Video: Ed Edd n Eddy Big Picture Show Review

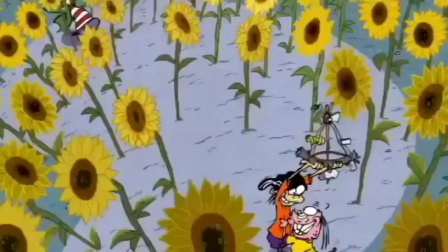It's supposed to run!
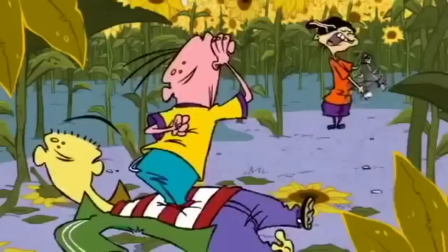The Edds end up in a dandelion field where Ed and Eddie start horsing around,
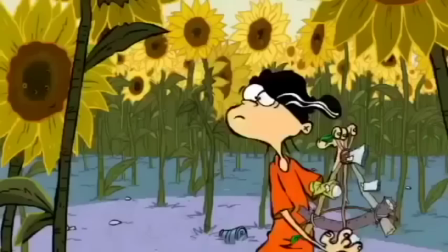while Double D tries to navigate through the field using this device that...well, sets up a pretty humorous adult joke.
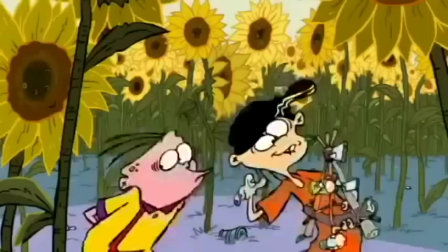Again, sorry, I missed it!
What's it called? It's commonly known as a sextant, Eddie.
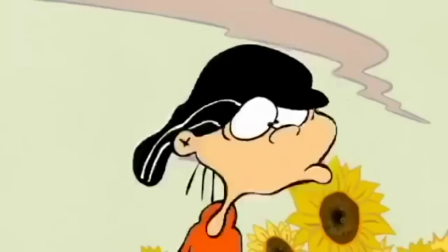Oh my!
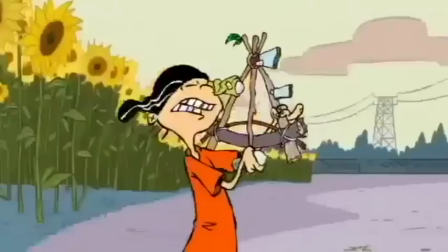Yeah, you know when Double D starts to blush like that, you picked a pretty funny name for your device.
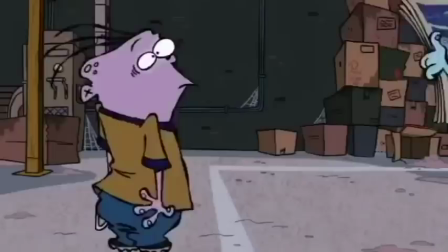But this sexton does lead them to the joke shop, which the Eds discover is out of business, and that the magazine that led them there was from a decade prior.
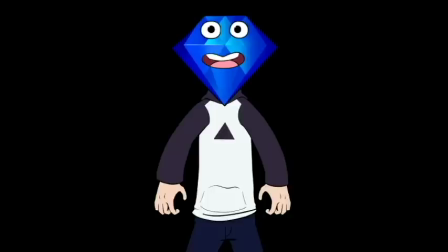Double D decides to do some digging around the joke shop to see if he can find any record of Eddie's brother, while Ed and Eddie start goofing around with the prank items left over in the store.
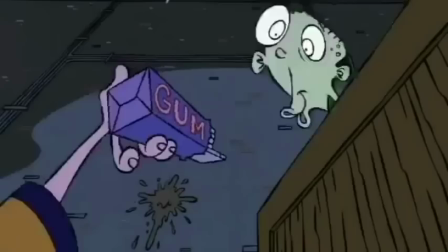Which leads to another ingeniously funny scene that references a few Ed, Edd, and Eddie episodes.
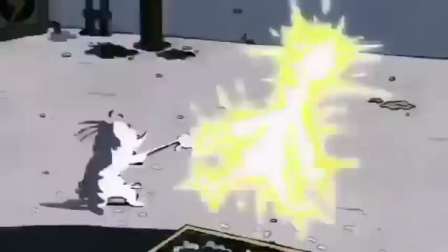Come lucky me!
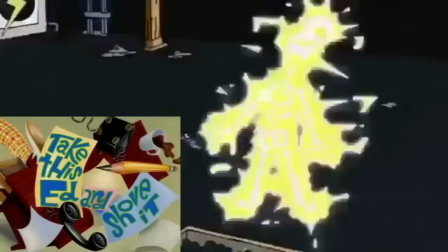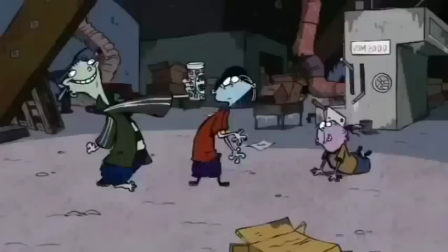And when Double D is finished searching, the Ed's offering a can of jelly beans. And I want to say this.
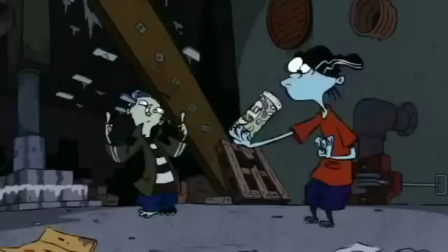This scene here is an excellent example of how great the writing for the show was.
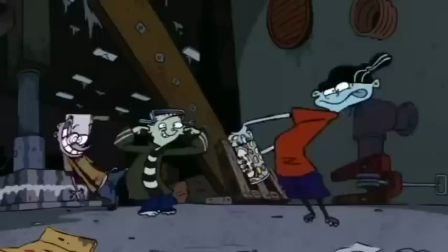Now at first glance, these scenes with the Ed's goofing around seem like filler. right down to the prank that's basically the definition of predictable,
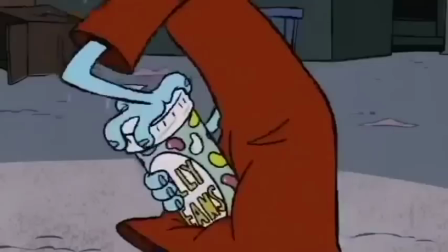the snakes in the jelly bean can joke. But this is what ends up happening.
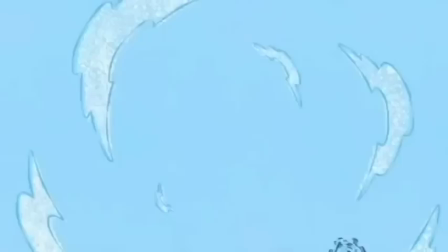Ah, success.
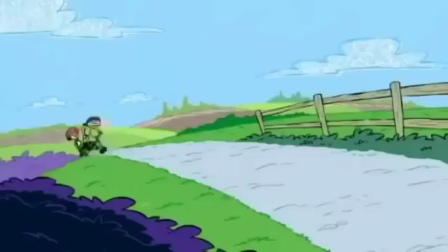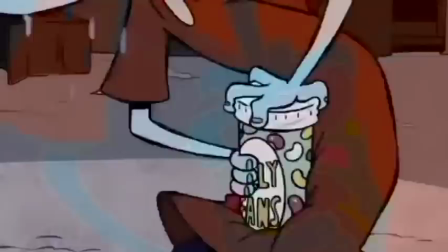Now in this case,
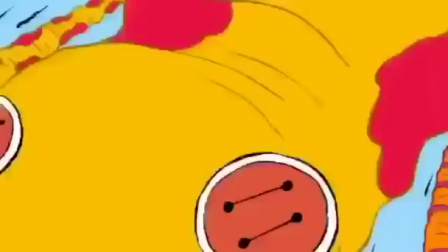this predictable joke gets blown so far out of proportion that in a way it actually does become unexpected.
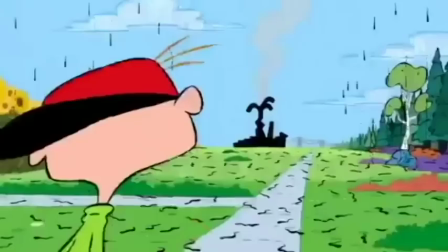And on top of that, it furthers the plot because it gives away the Ed's position to Kevin and Naz.
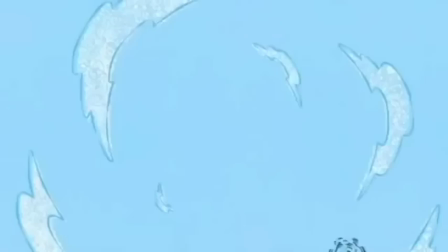That's an excellent way to make something that's so generically predictable, not only unpredictable, but also serviceable to the movie.
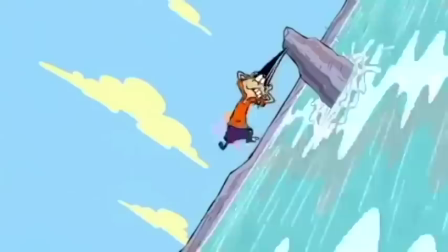The prank ends up launching Double D into a forest where he's being held over a waterfall by his hat, and Ed launches Eddie up to save him.
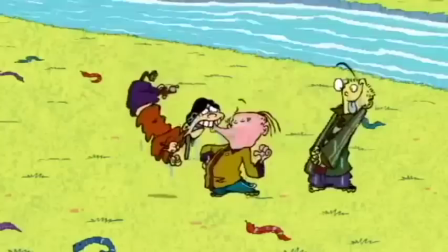And after Eddie does manage to save Double D, he once again credits his brother for teaching him the trick he used to save him.
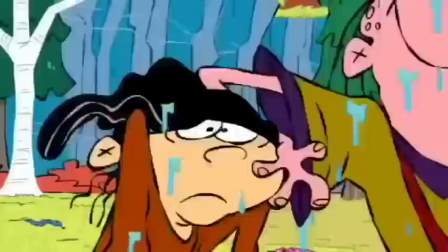My big bro showed me! Dude, tell! Yep, my bro's a whiz at harpooning whales!
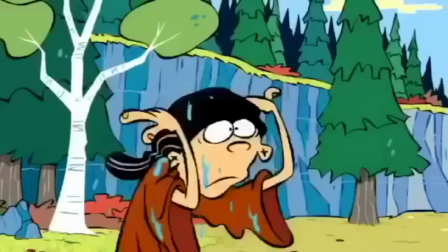Yeah, remember this scene here, because I will be talking about it as we reach the end of this movie.
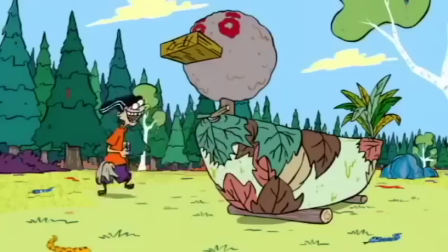But because Eddie claims his brother is a whaler, Double D thinks Eddie's brother must work out in the sea.
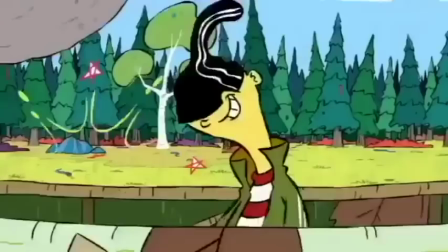So Double D puts a boat together, and Ed ends up inadvertently getting a hold of Double D's hat and yanks it off.
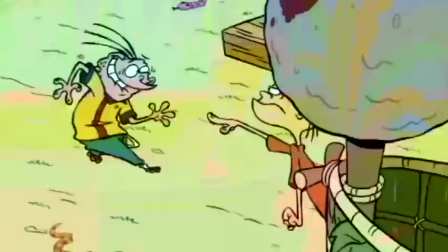My eyes! They're burning! Will you stop that? Does it hurt, Double D?
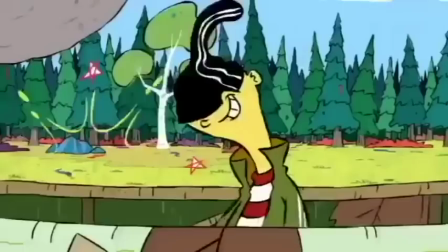Oh, shush!
You know, this scene here might be the most controversial scene in the movie to some Ed and Eddie fans.
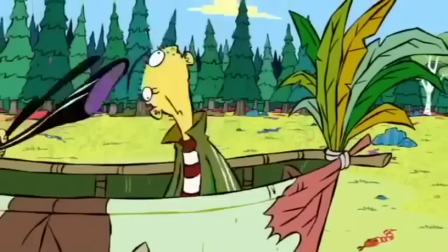Because, see, Danny Antonucci said in an interview that this movie would reveal what Double D is hiding under his hat.
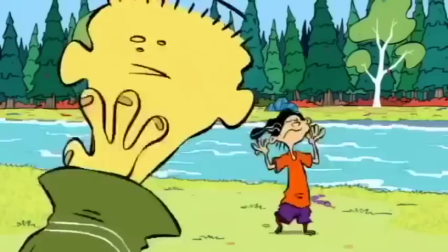And this scene here is the only time Double D loses his hat in the whole movie. But, it doesn't reveal what's under his hat.
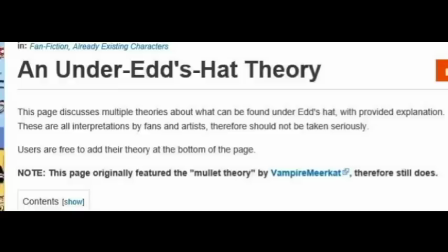I think it's another suitcase from Pulp Fiction thing where it's left up to your imagination. And, honestly, some pretty good theories have come from this.
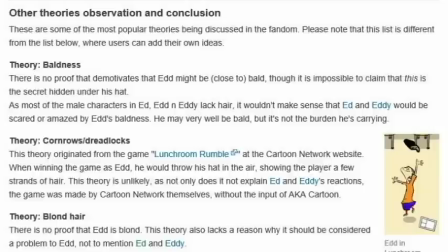In fact, there's a whole page on EdEddyWiki that theorizes what Double D could be hiding, and some of them are pretty damn interesting.
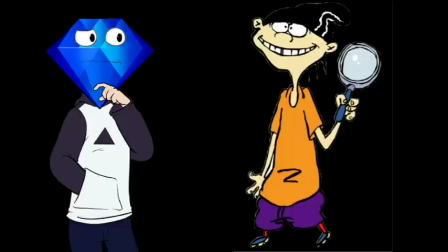I'll leave a link to that for anyone who wants to check it out.
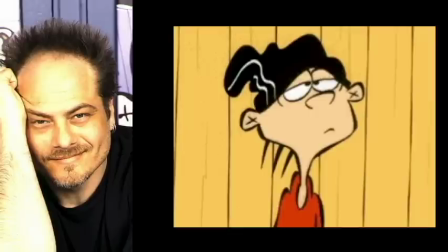Now, if I had to take a guess of what it is that Double D is hiding, I'd probably guess Double D is covering up some kind of bald spot he gave himself when he was a kid.
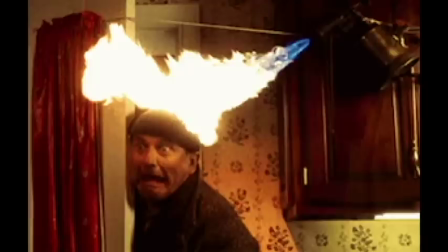Because, Antonucci said he drew Double D with a hat, because he himself wore a hat after he burned his hair off so his parents wouldn't notice until his hair grew back.
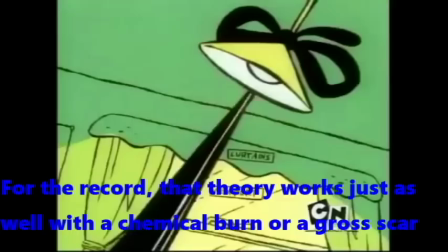And since Double D has worn this hat since he was a kid, he probably had an accident with one of his experiments and permanently damaged his hair.